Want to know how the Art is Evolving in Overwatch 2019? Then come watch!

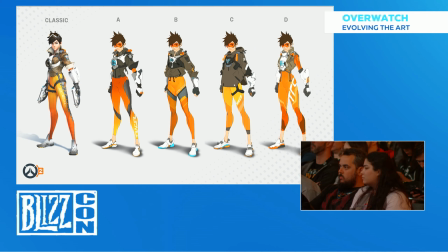Winston probably prepped up both Mae and Tracer and himself to go into the battle. So with the last iteration on D, we tried to take more of a sci-fi techie approach.
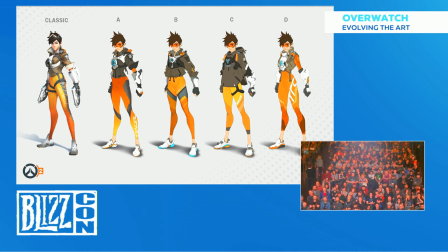What if she was just like, this is a cool updated version of battle armor for Tracer. And that's kind of really where we landed.
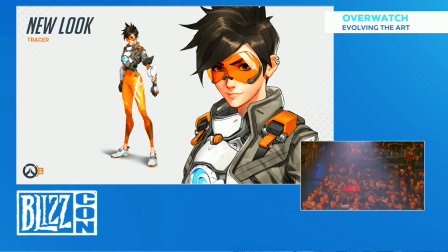We really liked this version of Tracer, but there were things that I think during the exploration that we liked as well.
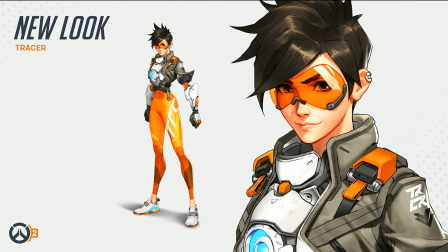So we took all of those elements and we kind of combined it, and this is the final concept for the new look for Tracer. So with this new look, well, this is the final concept. It's really only the beginning in bringing these characters to life in Overwatch 2.
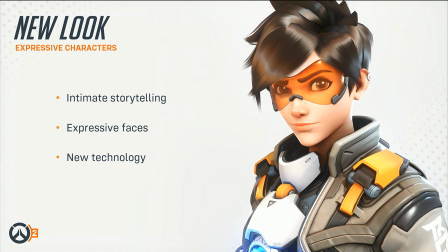From there, it really goes to our talented character artists and engineers years to bring Tracer to life inside the engine. So here's a look at Tracer, the new look for Tracer in Overwatch 2.
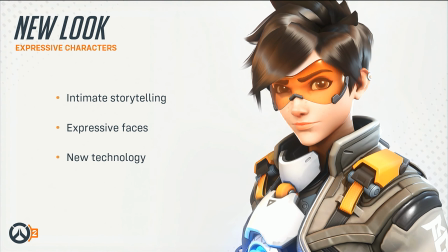And one of the things that I think of when I look at this screenshot here is, if you guys are familiar with Overwatch, you've probably seen the lobby screen, you know, the main menu screen where you see Tracer with her hands on her hips and you kind of see her from the thighs
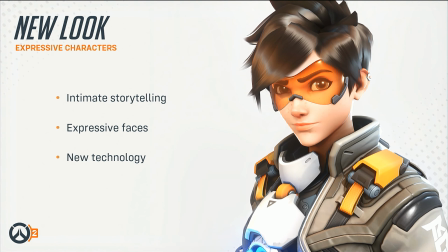or the waist up, and she looks great in Overwatch 1 with Overwatch 2 because we wanted to tell more story, we wanted to get more intimate with the characters. I still remember the moment where Jeremy Craig, one of the designers who used to be on the team,
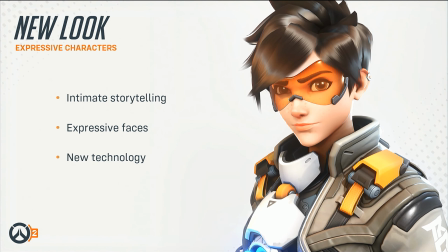he worked really closely with the UI, and he just took that camera on that UI screen and he zoomed it right into Tracer,
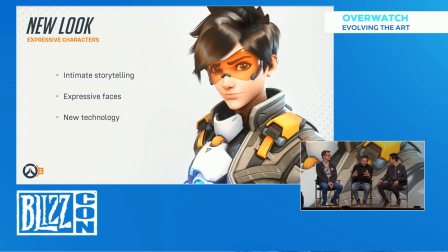and he was like, how close can we get? I think that was a really inspirational moment, actually, too. Because when Jeremy did that, we seen Tracer in this brand new close-up look, and we were all huddled around the computer looking at him with everybody, and we're like, yes, we want to do this.
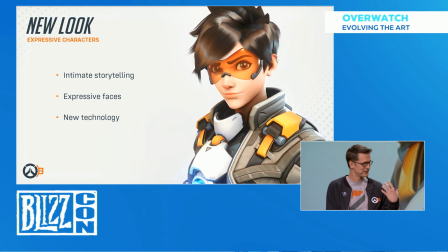And John on the tech side, can we do this? John! Yeah, well, when we looked at it from a technical perspective, we thought, yeah, that's really inspirational, but also perspirational because it's going to be a lot of work.
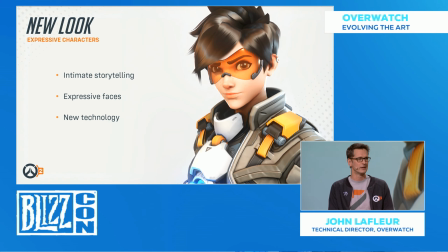So we, if you look at that image, it's so much more detail there that you need to really make that character stand out.
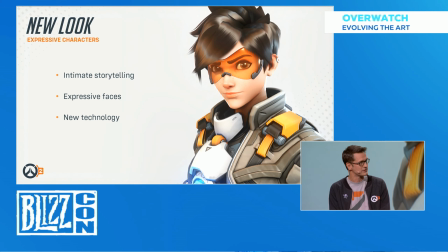And luckily, we have a very talented team that works on these heroes, and Renaud Galan, our lead character modeler, and on the engineering side, we have Bruce Wilkie and Marco Alamia, who have worked tirelessly to get the character to where it is.
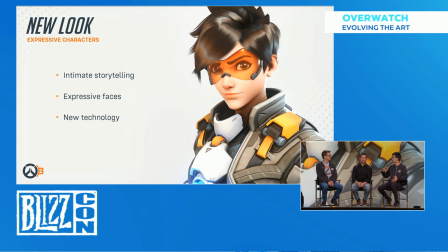It involved revamping not just the materials, but also the shaders we used to render and the geometry for the character. Yeah, so if you guys have checked out our new website on playoverwatch.com,
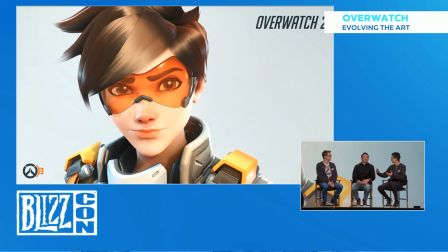you can see a comparison between the old, the classic looks and the new looks.
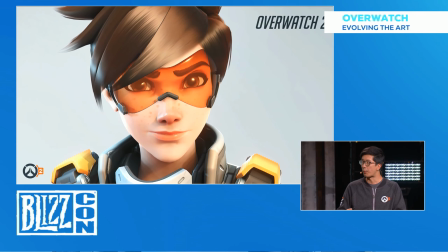And it really gives you a sense of how the outfits changed. But today, we really want to get in closer and really show you, when you get up close to Tracer,
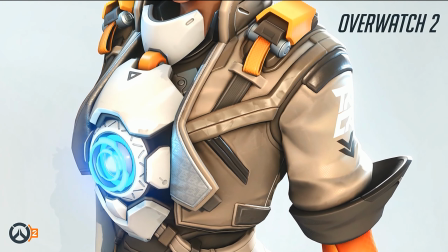the difference between, you know, Tracer from original Overwatch to Overwatch 2.
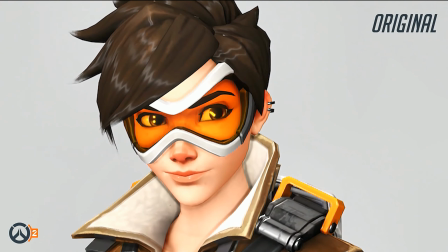And when you get to this level, you can really see the technology upgrades that we have for this new game.
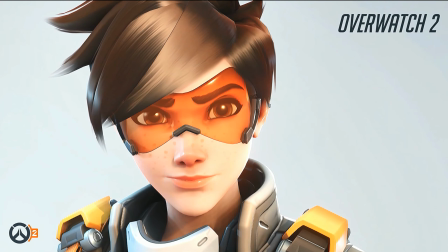And one of the things that jumps out at me first is the hair.
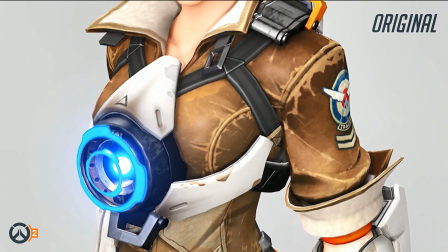If you look at Tracer's hair from the original Overwatch, you'll notice, you know, we designed it for, you know, in the game, she's moving really quickly.
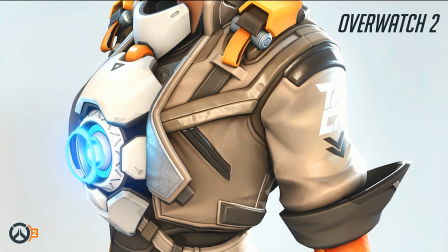You see her from a certain distance, and it really does a good job of bringing out the silhouette that we talked about and popping the highlights.
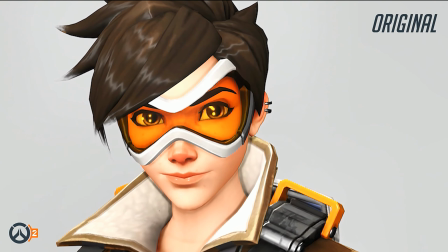But when you zoom in, it kind of really breaks down in the sense that it doesn't feel very natural.
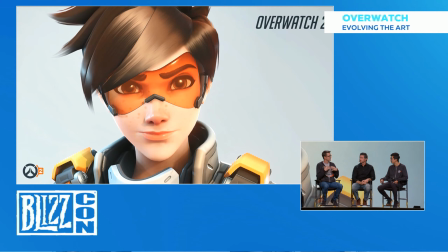There might be a little bit of a plasticky look to it. But so, and as always, we always aspire to, when we watch the animated shorts that our story and franchise development team does, to have that level of fidelity that we have in the animated shorts.
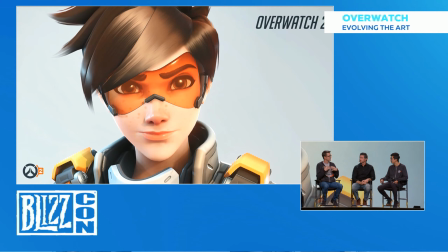And for hair, that was one of our inspirations. Like, how can we get that natural-looking feel? Yeah, and it definitely, it plays off, I'm sorry if I'm turning around, our monitors are off,
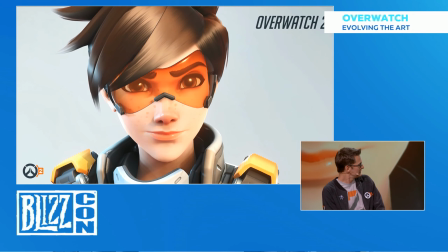but it definitely plays off as much softer, if you look at it in comparison to our original Overwatch. much.
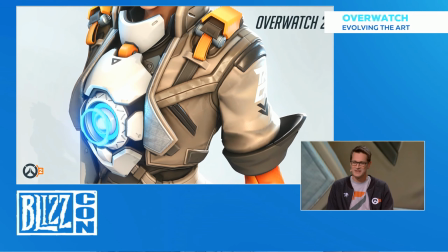And you can also see a lot of the detail and shadows. There's much more detail in the shadows around the face.